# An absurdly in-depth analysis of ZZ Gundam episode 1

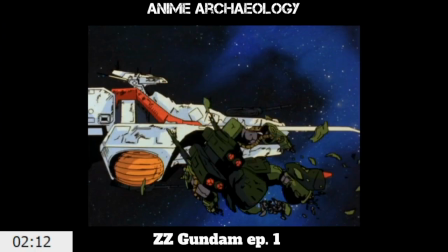Not only do you have what appears to be a Zaku or something similar in the foreground, and I'm sure some Gundam fan could tell me exactly what Mecha that is, we see the Argama behind it
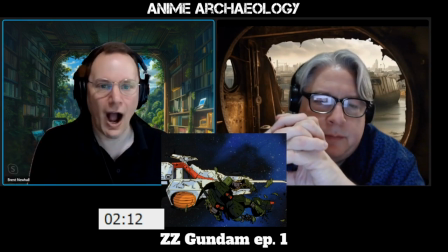from Zeta and that sense of, oh, wow, We really are connected right back to Zeta Gundam.
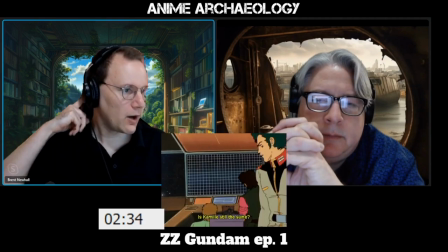It's a really cool thing. And here we go. We cut inside. We get bright.
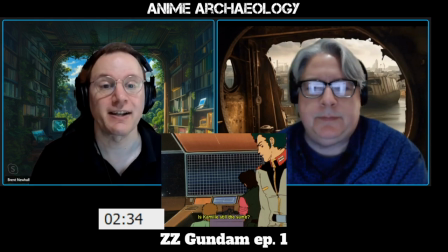And we get a sense that, okay, we know exactly where we are plot-wise.
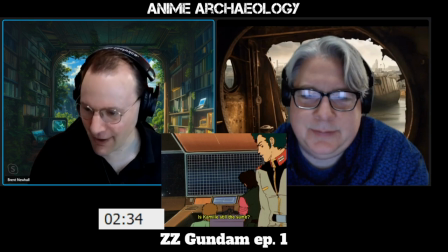Yeah. It's right after what happened at the end of Zeta.
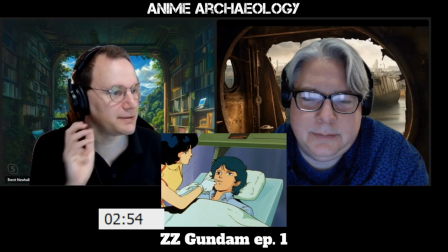So, fair enough. Wow. Wow. And not only is he comatose, effectively,
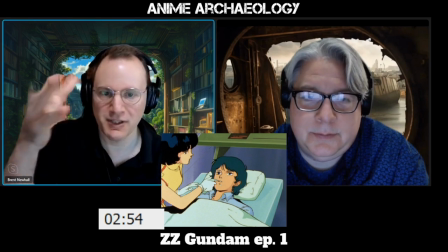Fah is trying to force the water into his mouth, and we see the water droplets come out. He's not even swallowing.
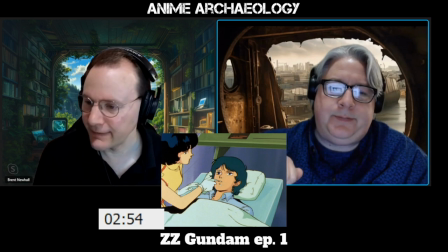He is burnt. Done. All right, so immediate shift in tone here.
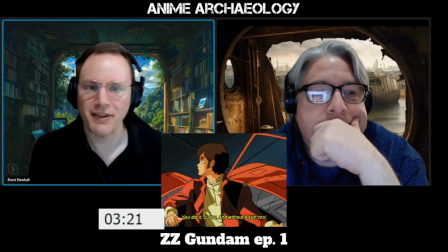Not completely out of place because we have the kids show up a little bit, which breaks the ice a bit.
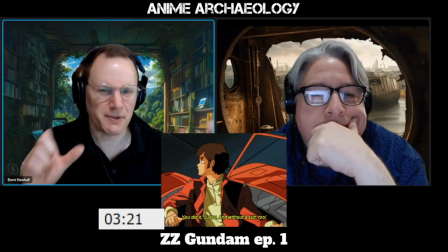But music becomes a lot more upbeat,
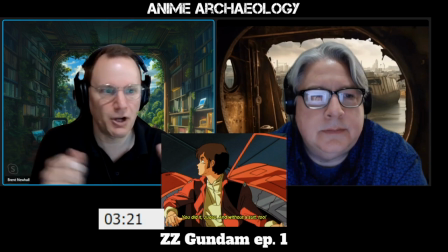and it becomes much more mundane about just kind of their everyday job here. Yeah, it's like vocal yokel music.
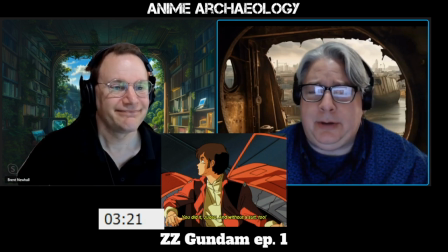It's just like, hey, buddy, we're going to repair the lawnmower here, so let's get it in there. It definitely has that vibe of this is what we do. This is how we're doing it. You get the sense that they were not in battle, right?
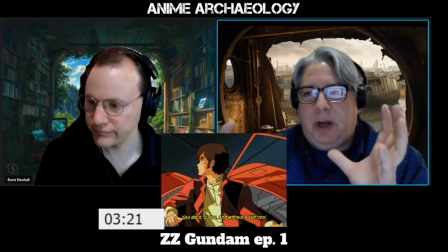So we're getting a totally different viewpoint of people. Beforehand, we're seeing battle, battle, battle, people connected to our project, blah, blah, blah, blah.
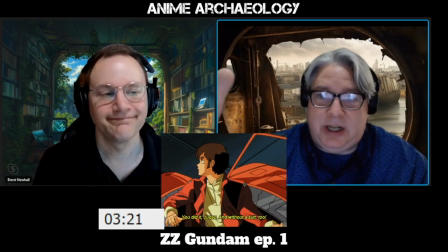These are just guys going, hey, we can get some money scavenging out here. look I found something here you go so
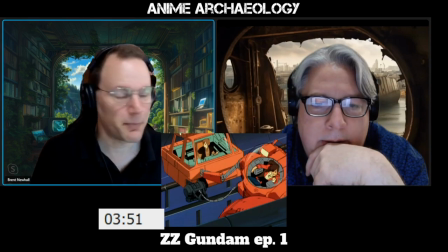yeah in fact to that point look at the
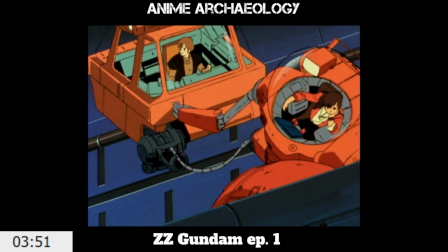stances of these characters leaning over very relaxed even his friend is just looking around but very chill in the work I kind of
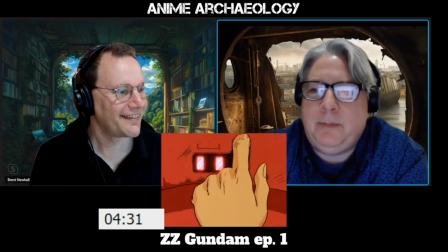love the Spider-Man move there yeah hop down
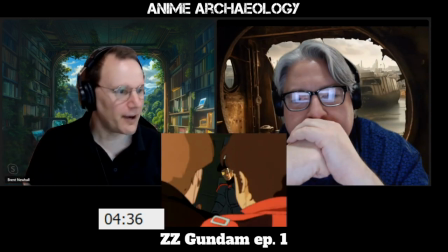I love the drama of this moment
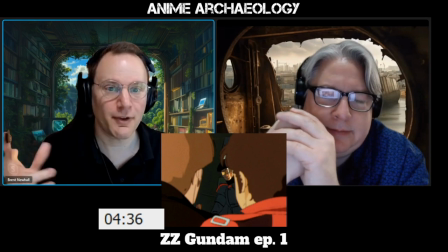where we have an escape pod, we know there's someone inside, and so now the question is, of all the characters who survived Zeta Gundam,
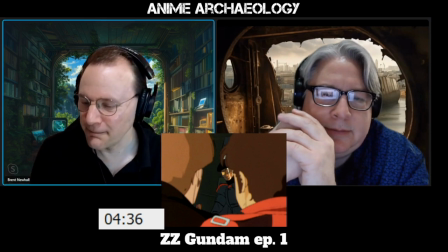who might this be? You know, is it a Titan? Is it not? Like, what would that mean for the story? Yeah. Who is it?
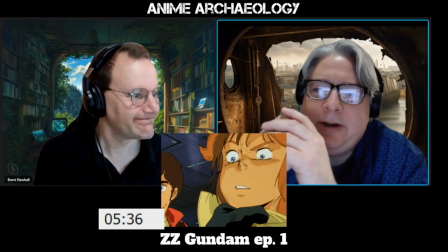Well, it's a Titan. Yeah, yeah, because, you know, that's the first response of a Titan, which is, oh,
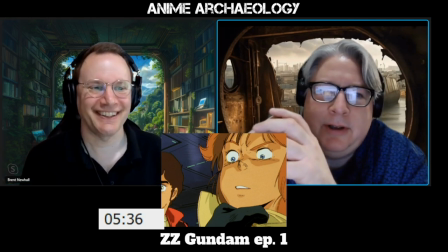I don't know you. violence that must be the answer yes all right now we get to see some
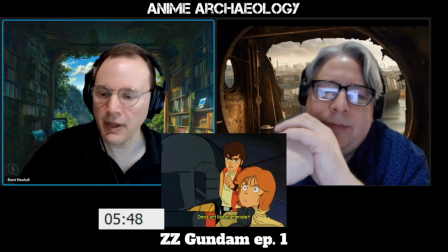of the personality of our hero presumably where he when
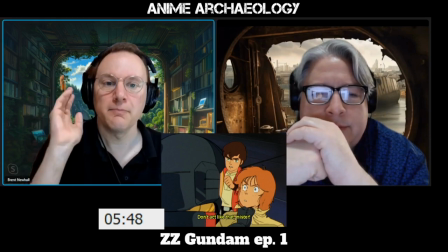when he sees authority behaving poorly he calls it out
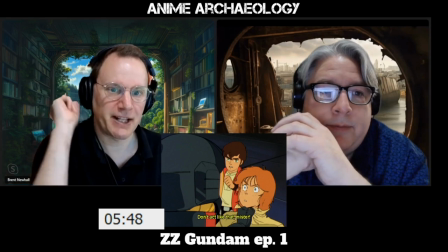right but he also doesn't like kick to the face response yeah he
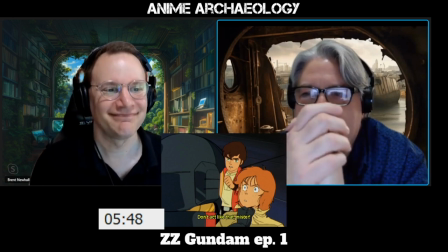doesn't have camille's automatic psychopathic response of just kill kill kill yeah he's just like hey buddy come on
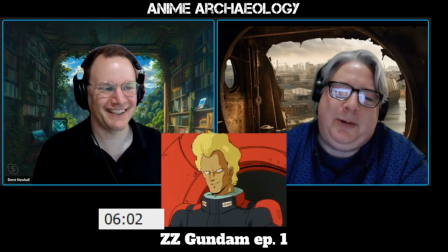oh the glorious hair we know who this is it's the glorious wonderful anime
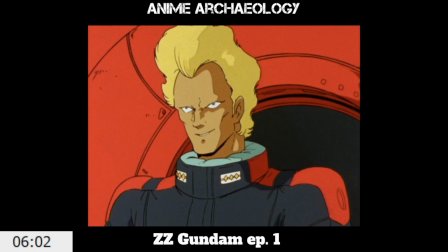hair gel my goodness wow just wow I just
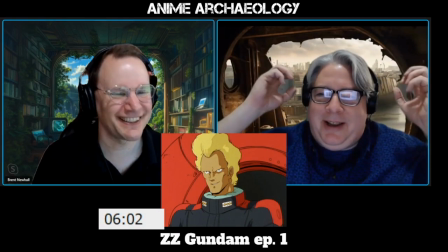love how the poof's right out of the house there you go
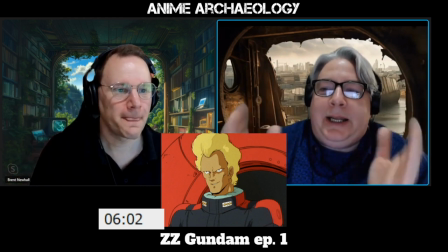glorious that is what you know what he needs to be doing right now Timote Timote
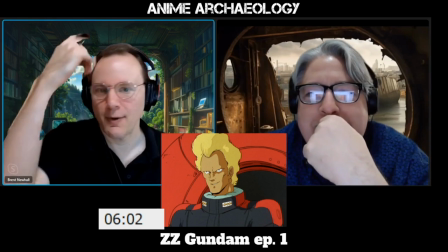it's what three cans of aqua net will do for you you know